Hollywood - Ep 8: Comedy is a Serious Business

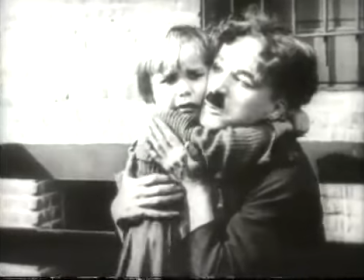1430s
That was where the scene reaches its emotional peak, because we're both crying, real tears. And to see this great clown that people had always seen, you know, as a mischievous tramp, really crying was a real shocker to most people. But he couldn't leave them there.
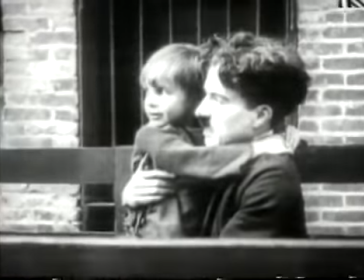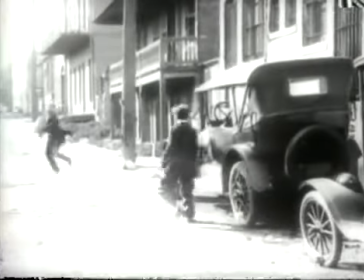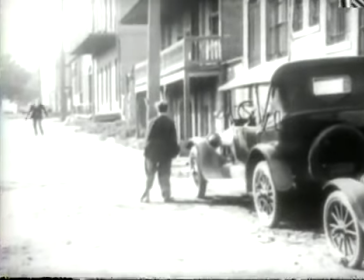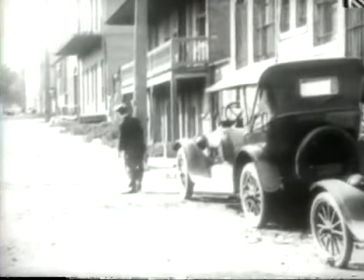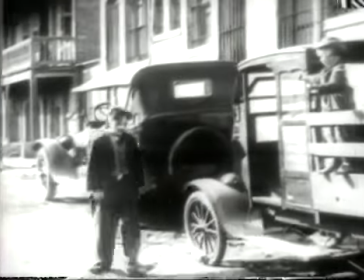1483s
So he had gone from tearing your heart out to knocking him in the aisles with it.
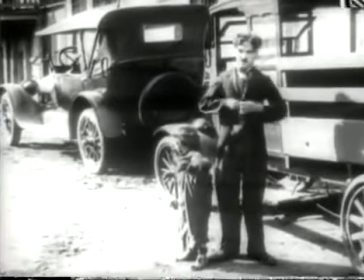1489s
Because the greatest relief is laughter.
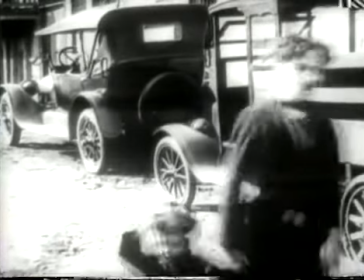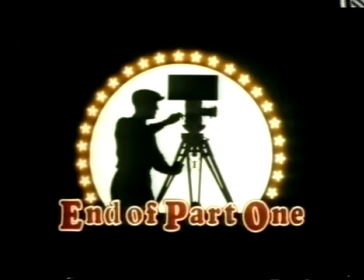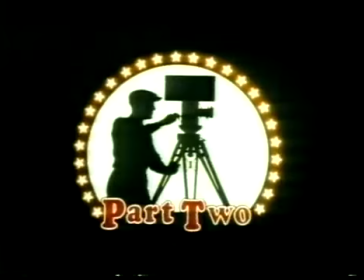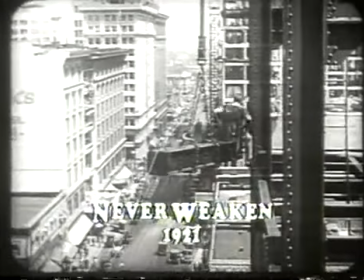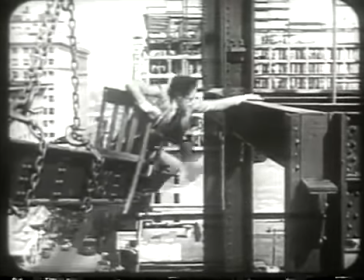1516s
Taking nothing from such great clowns as Harold Lloyd to say that Chaplin laid the foundation on which they built their success.
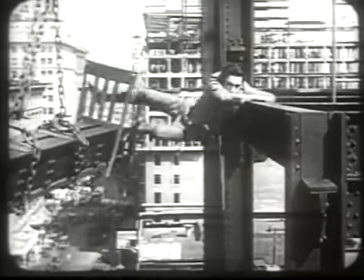1524s
With the feature-length comedy, he gave them fresh scope to display their genius.
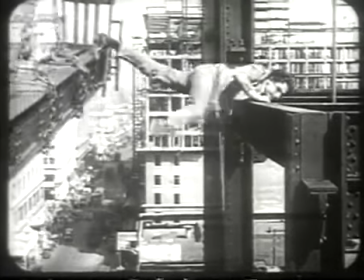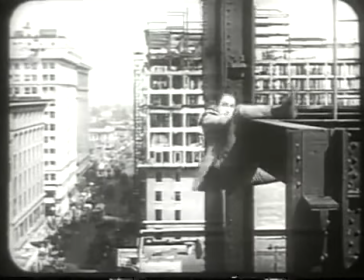1537s
Lloyd began his comedy career as a Chaplin imitator.
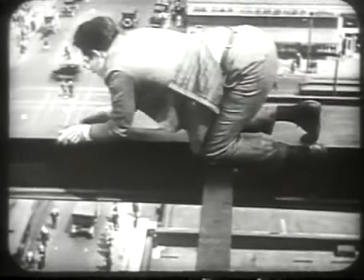1543s
But once he found his character, he became the one comic who seriously rivaled Chaplin at the box office.
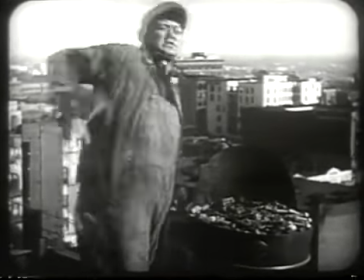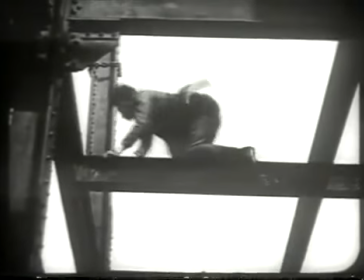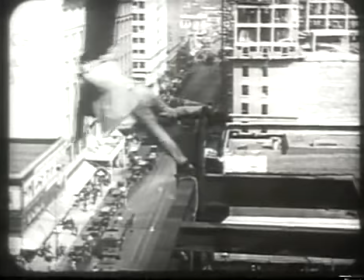They've almost got me down as a stunt comedian because the films that I made that had thrills like that in had a real impact, and they remember those. But actually, out of nearly 300 films that I made, somewhere between 250 and 300, I only made five that had thrills like that. That's a small amount. From the beginning of his career, Lloyd was closely associated with Hal Roach. Well, Harold Lloyd and Frank Borzage and I,
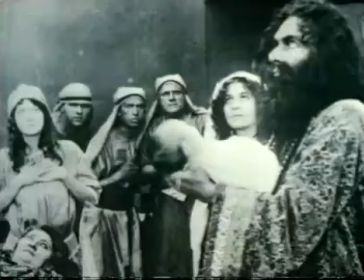1618s
for instance, they made a colossal three-reel picture called Samson. And we were the three eunuchs, the witnesses of the birth of Samson.
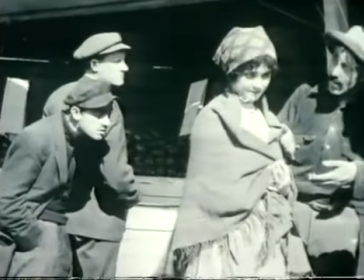1630s
Lloyd was not a comedian in those early years. He was just another face around the studios.
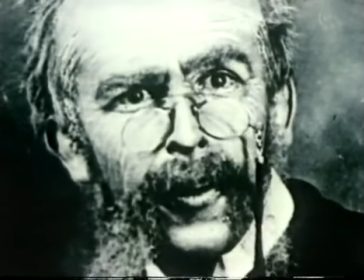1636s
He hoped that makeup would win him substantial parts. But old men and idiots were not much in demand.
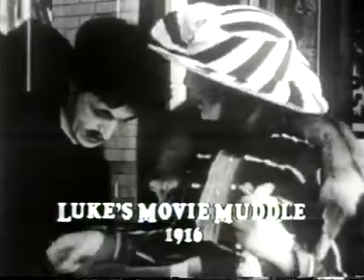1646s
He finally popped up in a series of Hal Roach comedies, co-starring B.B.
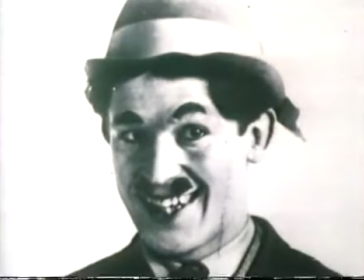1650s
Daniels. His character, Lonesome Luke, resembled Chaplin's too closely for Lloyd to stay with it for long.
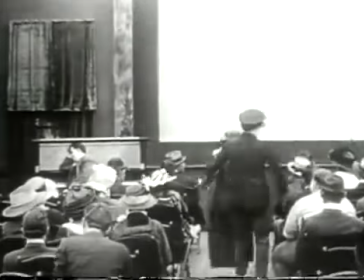1658s
I felt that I'd gone as far as I could with those comedy closed characters, and they weren't satisfactory to me.
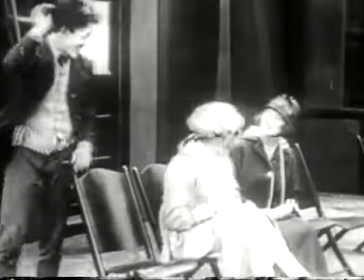1665s
I was too much like all the rest. Charlie had complete control of that category, so I wanted to get away and be something different.